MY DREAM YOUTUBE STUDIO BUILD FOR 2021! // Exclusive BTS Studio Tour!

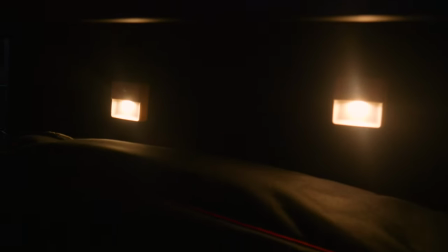(6:34)
that you can actually see and under here I've got two govi lights now these are motion sensor lights that
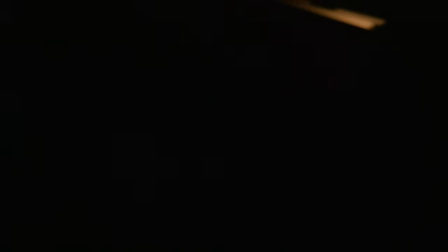(6:43)
turn on and I've got my gear under here this is where I store all my gear it's be hard to see even with the lights on but I've got like that's a that is
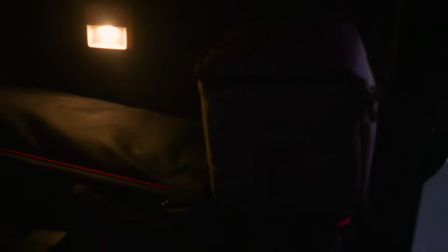(6:52)
a slider there camera slider and my good old camera bag that's there and that's
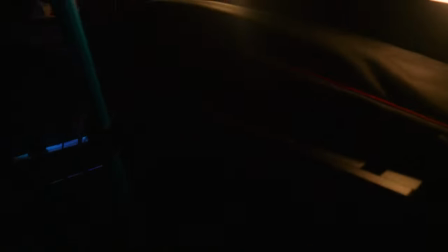(6:56)
really awesome storage so this is the view that
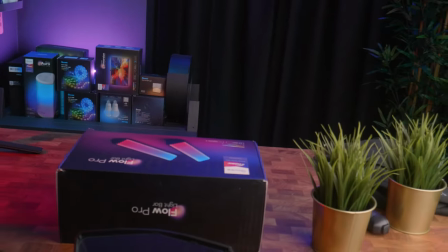(7:01)
you guys normally see and I'll show you as I move the camera down
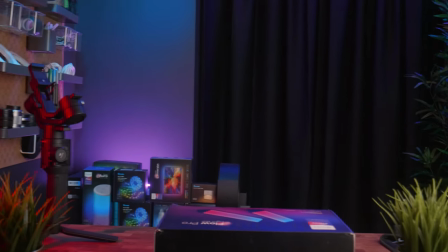(7:05)
that might look a bit more familiar to you because that's generally where I have the camera
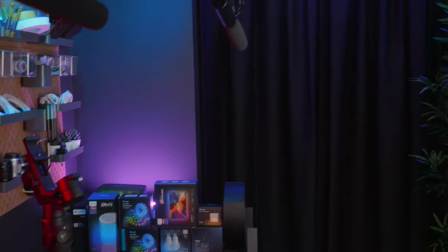(7:10)
so hopefully that gives you an insight as I raise the camera these are
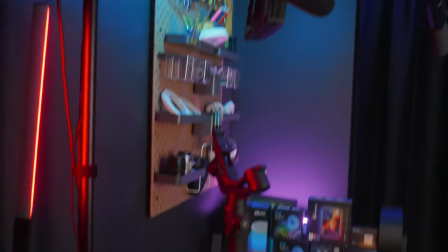(7:15)
all the things that are out of view that you don't normally see so
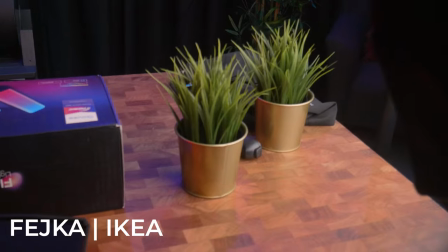(7:21)
I've also got these really cool IKEA plants which I really like it was a no-brainer to buy these and get the little gold pots I
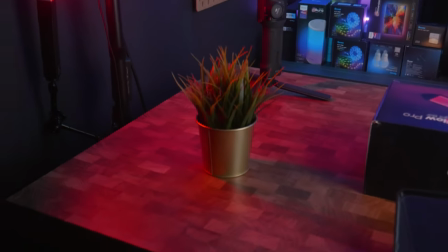(7:30)
think they just add a really nice ambience to the to the set because you need decoration
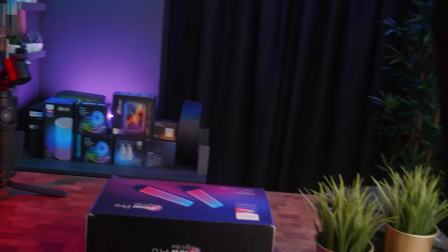(7:35)
you know to add a little bit of interest so
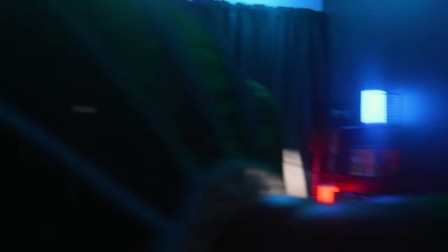(7:40)
that's pretty much the unboxing station so let's move over to set number two so now we move on to the second set which is going to be
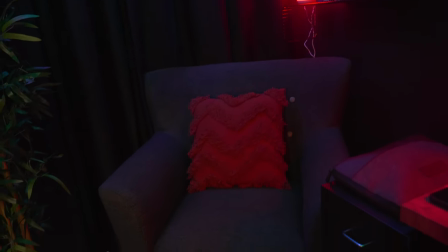(7:48)
a spot that i haven't used yet but i will be using it a lot in the coming days and weeks because it is the old armchair
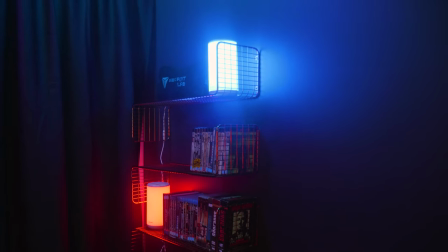(7:57)
that i was using in my theater when i was remodeling my dedicated room and what i've done is i've created just a real casual space you can
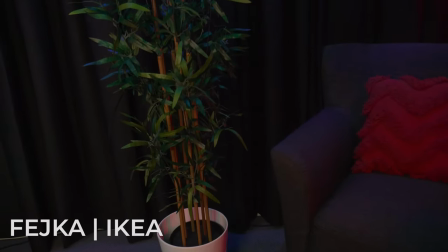(8:06)
see i've got this cool tree from ikea again i'll have links to that one it's a fake tree but i actually think it looks really nice
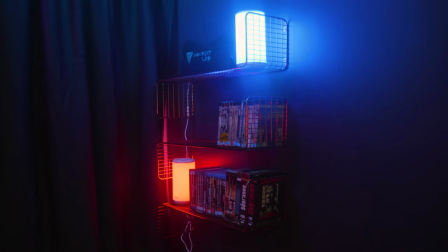(8:14)
and I've also put up these shelves from Ikea these wire racks and on
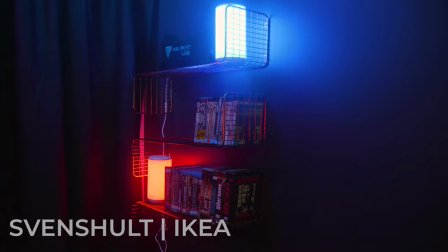(8:20)
there you might see I've got these two really cool govi aura lamps and
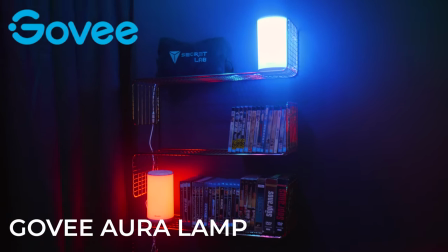(8:25)
I'd like to thank govi for sending these to me I'll have links in the description to these and they will actually be on sale a special deal for my viewers
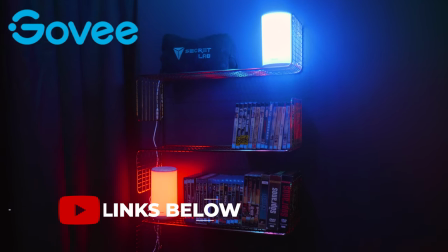(8:33)
coming up on the 21st of June I'll have links to that and the codes in the description now I will do some b-roll
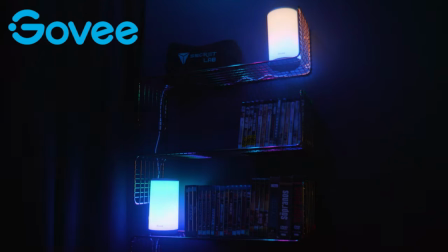(8:41)
as I talk right now showing you the various things that these lamps can do they
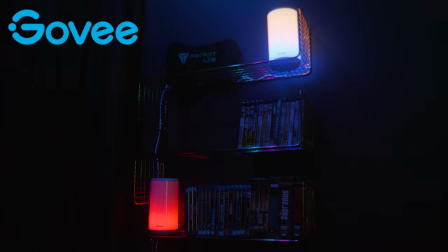(8:46)
just really set off the set in my view so if I was to
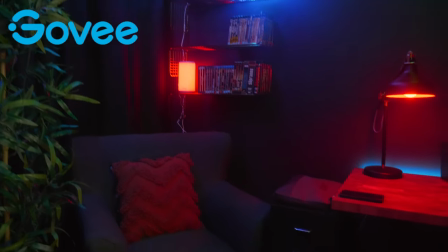(8:53)
if I was to sit back here and have the camera sort of roughly here I'll
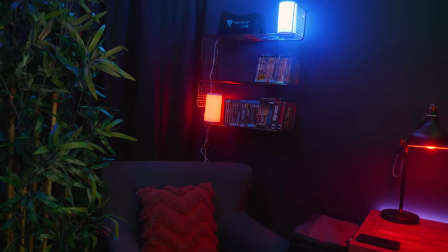(9:00)
get the angle right when I'm actually filming but you can see here it just creates a really cool effect having that in the background if you were
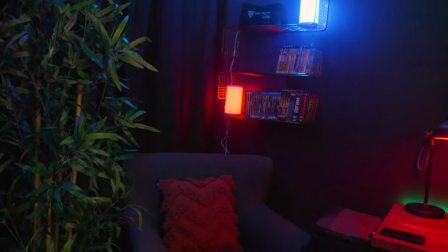(9:07)
talking I don't quite know the angle i'm going to use yet i may not even get that top one in view but um you can see
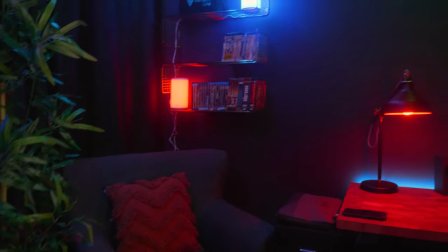(9:15)
just it adds a bit of interest having those lights there and i've got my blu-ray and uhd
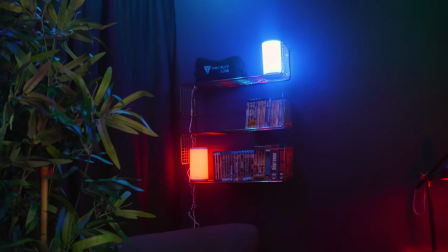(9:19)
collection um on the wirex it's a pretty abysmal
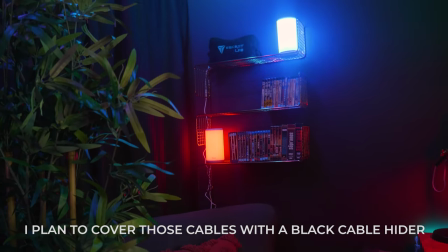(9:24)
collection at the moment i definitely need to buy some more but i've been spending a lot of money on the actual um hobby of youtube so
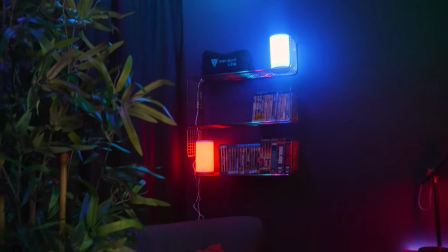(9:32)
those will come with time but yeah you can see that's the set there and it's nice tucked away I often sit here
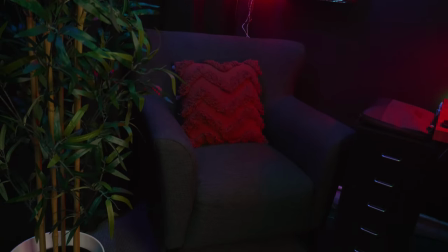(9:40)
when I'm talking to people as well when they ring me up I just go and sit on the armchair to get away from the computer so we have my wife bought
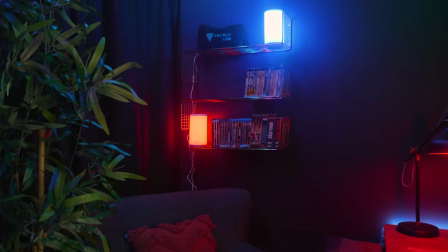(9:47)
that pillow as well but you can see there really cool aura lamps again I'll play
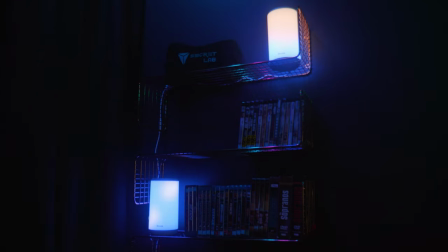(9:53)
some b-roll now so you can check out the different effects that you can get from them right